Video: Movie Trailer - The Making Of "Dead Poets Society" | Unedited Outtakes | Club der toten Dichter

There is no perfection, I don't think, in film work, because every film's different, every shot's different. You can't really have perfection. But there is, in the learning business, that you're learning to get to a certain point of expertise, maybe one might say. Then, once you've learnt that, then the quicker you can fall down the other side of the hill and start making films for the director, the better off you are. John chose a particular set from Dead Poets Society, which allowed total lighting control and offered much scope for exploring and developing our technical expertise. Well, it was an awkward little set in the actual filming. It's very small and compact, and had dorme windows, which created a few little problems in lighting that might not have occurred in a simpler set. And I thought that there were different climatic conditions, really, like snow and night, day and things that we could do out the windows.
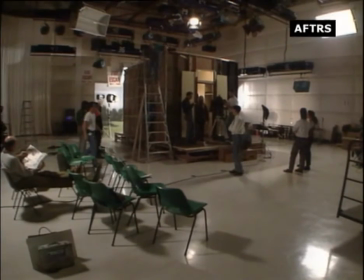And so I thought if we did that and then watched the film, then we could see how the problems occurred by using the little set,
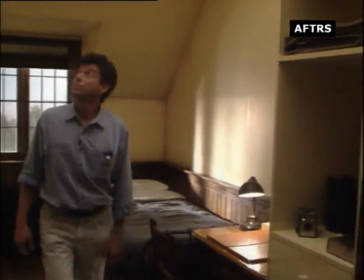how we lit it, and then watch the film to see how it came out. A replica of the small dormitory set was built in the school studio.
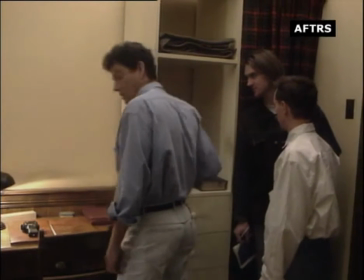It had a floating wall along one side, and a scenic flat was placed outside the window.
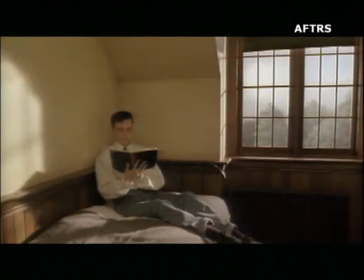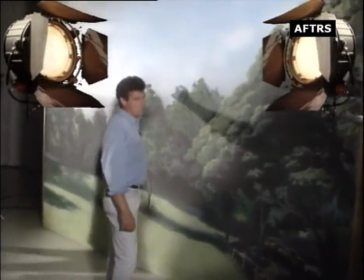The set was 3 metres in height, 3 metres wide, and 4 metres in length.
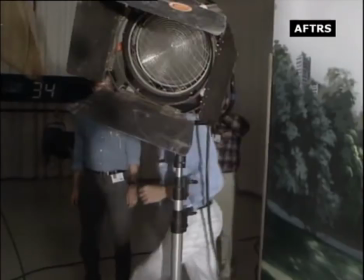In the first setup, the objective was to shoot late afternoon.
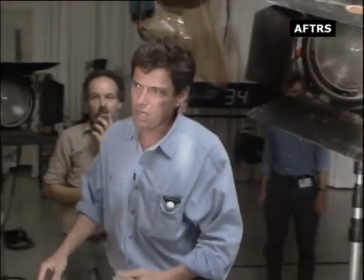The scene was changed from its original season in the film to summer to give us more to work with and to allow us to shape the mood of the scene more definitively.
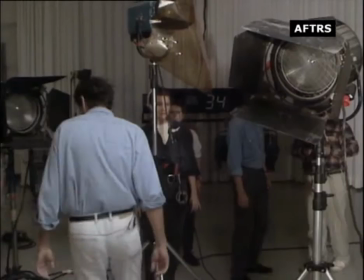The action was staged by the window so that our stand-ins for the workshop were also
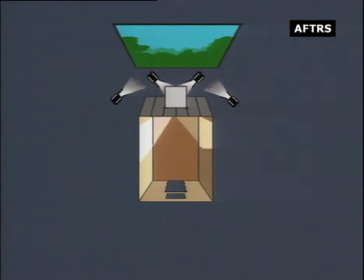lit as if by the last rays of afternoon sun coming in through the window and bouncing around the room.
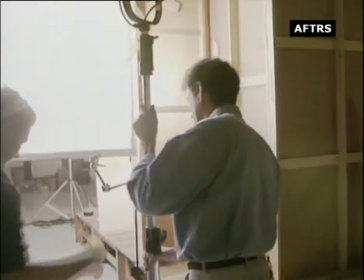The scenic flat was brought into position outside the window and was lit by 2 5K lights.
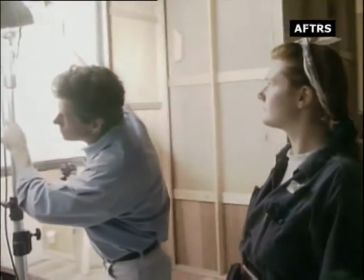Another 5K was pointed through the window, creating the effect of late afternoon rays entering the room.
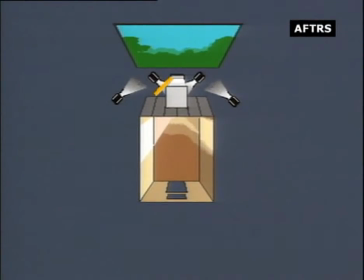We can frame this one, like whack the frame in as close as you can to this,
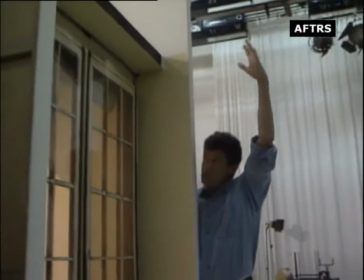and bring it straight out there, right, and get this in on the angle so it blows in really softly.
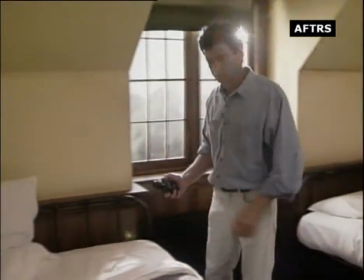I'll leave that one direct at the moment. This 5K was set behind a diffuser screen to achieve a softer light, striking the wall opposite.
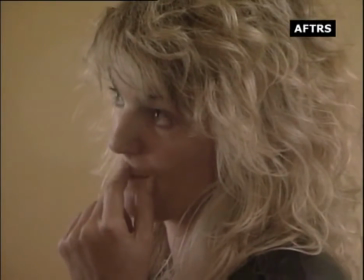Is it right up now, Tony?
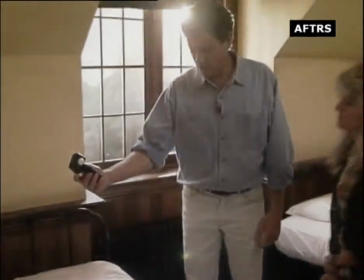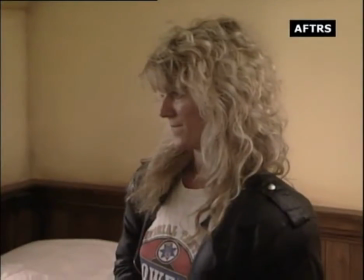No, leave it right up if you wouldn't, mate. I was just wondering if it was right.
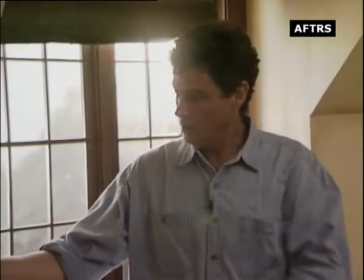Next, a 5K soft light was set above the window, pointing down towards the floor in the room.
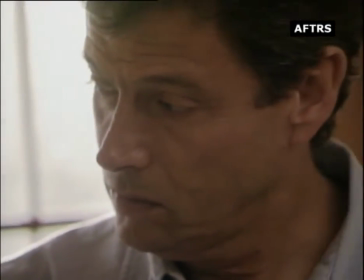Just up there, washing a big soft light straight down through there.
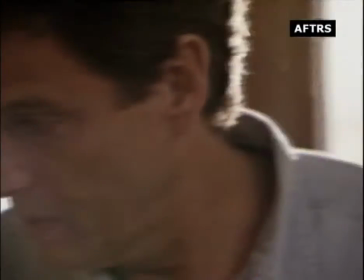The ceiling was made of calico cloth, stretched tightly across the set, diffusing the light from 2 more 5Ks shining into the room.
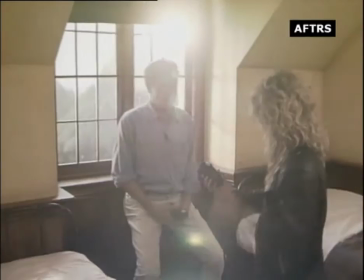The practical in the centre was lit throughout this scene. With so many lights to balance and measure, setting an exposure can be a daunting prospect.
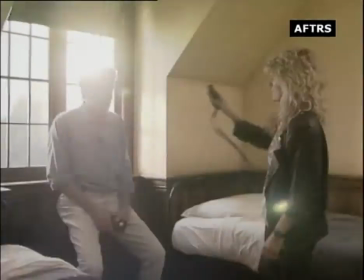Is that all right? I'm not sure. Some people will try and split it, like, you know that?
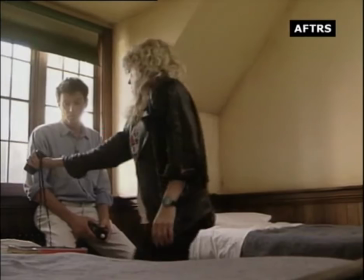Yeah. You see, which is pretty accurate. I mean, you end up about 4, really. But if you're reading that there, you know, you're 2/8.
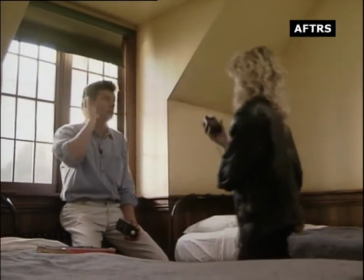Yeah, but some people read, like, want to read a bit of that and a bit of that, right?
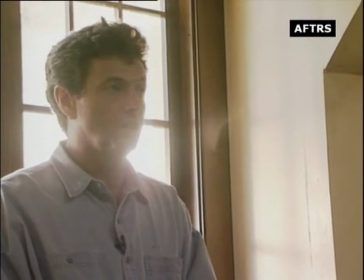So depending on what you've got, you can get anything a damn light, can't you?
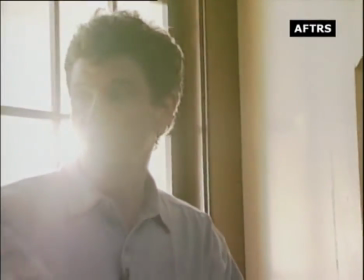But what's the best way to get just... Well, I read them all separately. Yeah. So I know what that lamp there is doing, or what this glow is here, right?
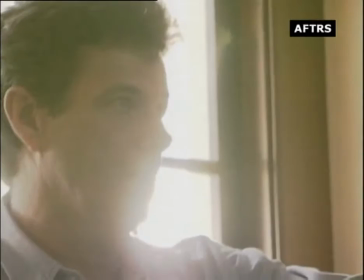If you're going to read from here, Yeah. and it's 2:8,
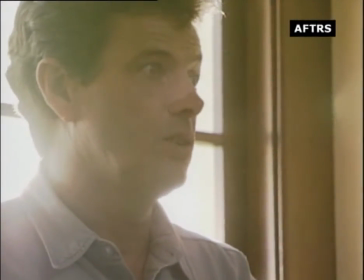Yeah. and then go from here, Yeah. it says the same, but it's not really getting all that light coming out that way.
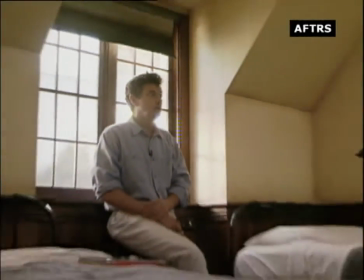But that's good because you've got a constant fill side, and what you've got to do then is go on your fill. There's always light on your fill.
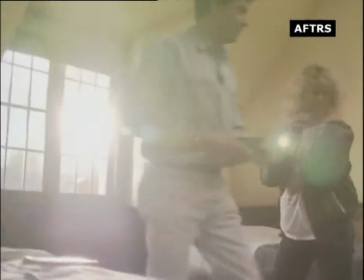Yeah, but how much are you getting more light out this way? Yeah, but that's a backlight, you see, so it'll highlight.
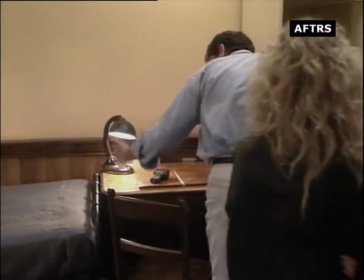You can let that burn out.